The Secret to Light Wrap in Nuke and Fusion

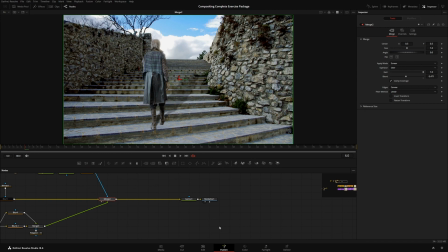[4:10]
I do understand the intent of having the brighter areas appear more glowy but there is a better way to do that that i will show you later
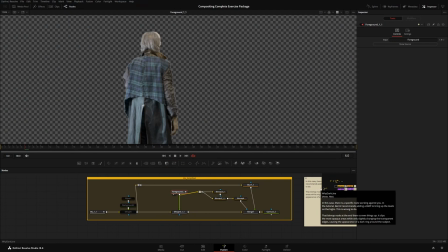[4:19]
on so philosophically that's my issue with the technique but um let me show you another issue i have so what burned is doing here is he
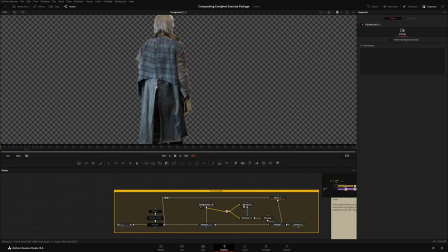[4:28]
is taking the foreground alpha
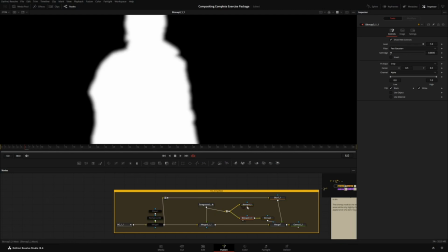[4:31]
and then subtracting a blurred version of it from the original and that gets us this halo edge on the inside which can be used as a light wrap mat and is how a lot of people do light wrap i again i will show you another issue with this
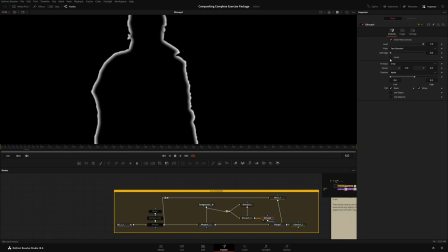[4:50]
with this little node group here but he then pumps it through another bitmap to set the high clipping point to 0.5
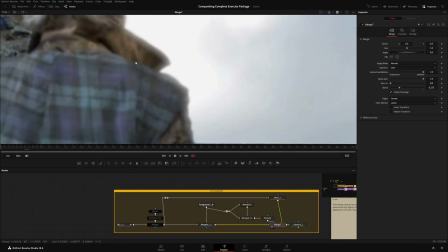[4:59]
and uses that as the mat if you notice here though he has the blend set suspiciously low what happens when we go ahead and crank that bitch.
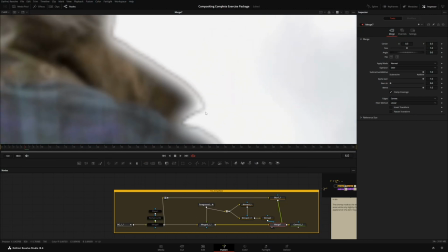[5:10]
Ooh, that's ugly. That's, that's awful. I don't like looking at that. So what is going on here? Well, when you set the high clipping point to 0.5, you are making opaque areas more opaque while leaving the transparent areas relatively alone. This means the light wrap is intensifying in areas where it was already intense, while the transparent edges along here are not being affected quite as much which gives the appearance of a dark edge even
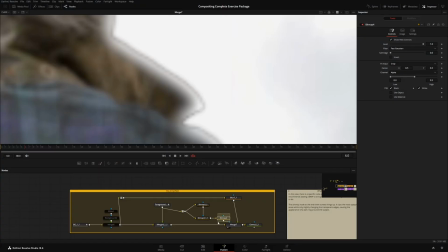[5:39]
though they are still being brightened so first of all throw that away bam back to normal second of all he is using a normal blend mode which would work if
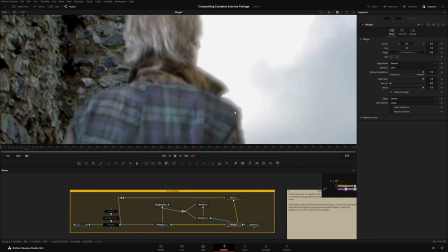[5:50]
he had a luma keyer on the background but uh because he's
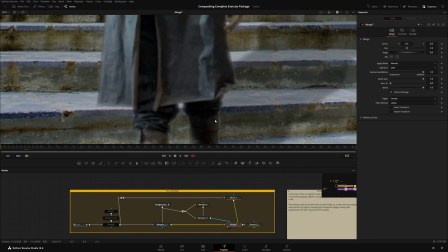[5:55]
using the normal blend mode it can also effectively darken some
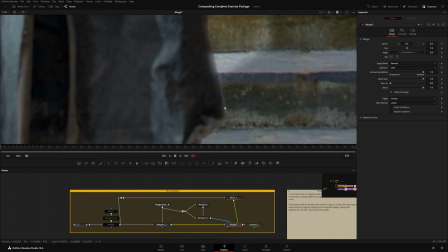[5:59]
some edges so if i turn on and off this merge well it looks like most of the surroundings are
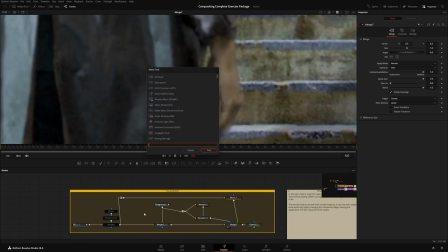[6:04]
actually brighter than him uh here why don't we for fun just throw a black background
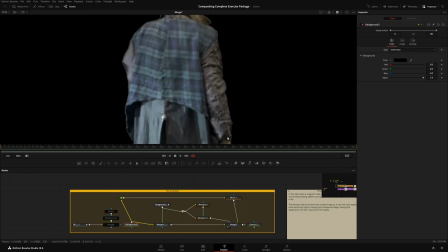[6:10]
here and you should be able to see that
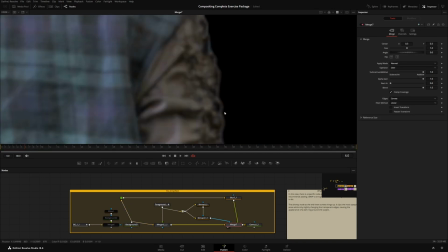[6:16]
these outer edges here are being darkened that's not how light wrap works uh this could be useful for specific effects like i don't know if you're in the fucking dark place in alan wake but it's not useful for light wrap because again light wrap is just a consequence of bloom and bloom only happens around bright
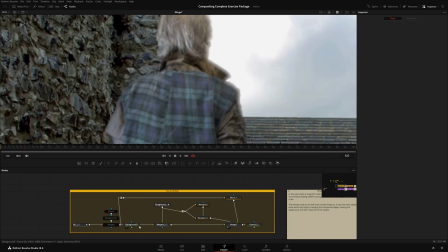[6:39]
edges i would like to see instead perhaps
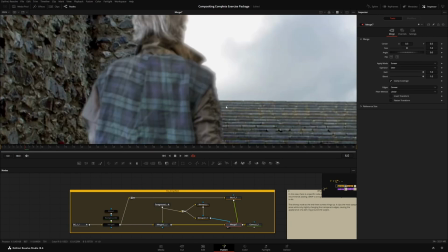[6:45]
screen as the blending mode now this already helps with the darkening issue but you can see here we're
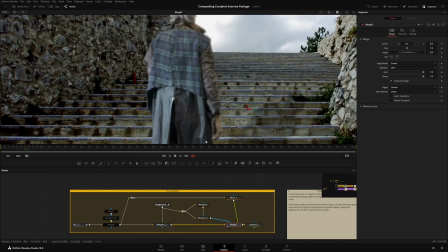[6:51]
still getting a ton of bloom from these relatively middle gray steps and i i really do think there should just be a luma keyer here i will show that in my solution for the old school way later on.
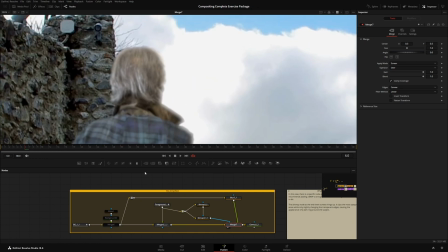[7:04]
But one more issue with this technique is that it effectively introduces transparency. You are creating an alpha to merge the original image over top without cutting out the area where the guy is.
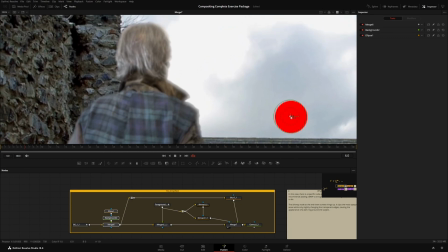[7:20]
Which means if I take this little red bouncy ball here and cram it behind his head, you can still see,
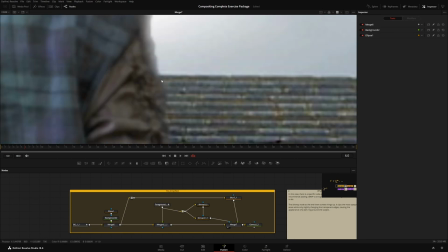[7:29]
you can still see the little red bouncy ball um you can also if you crank
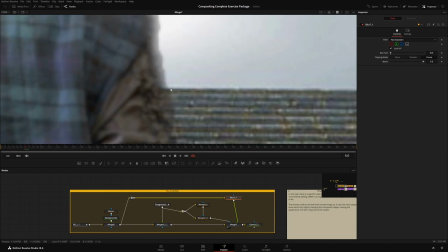[7:36]
the blur down the stairs just kind of poke through here this again it could be useful for certain things if you're creating a ghost uh that that's really that'd be really cool but i don't think it's good for light wrap because that's not what light wrap is again it's not light literally diffracting around a corner it is just blue.
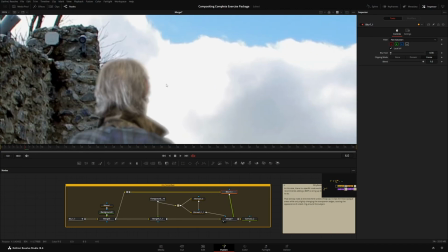[7:58]
That being said there are ways we can improve upon this particular technique if you do want that kind of transparent look.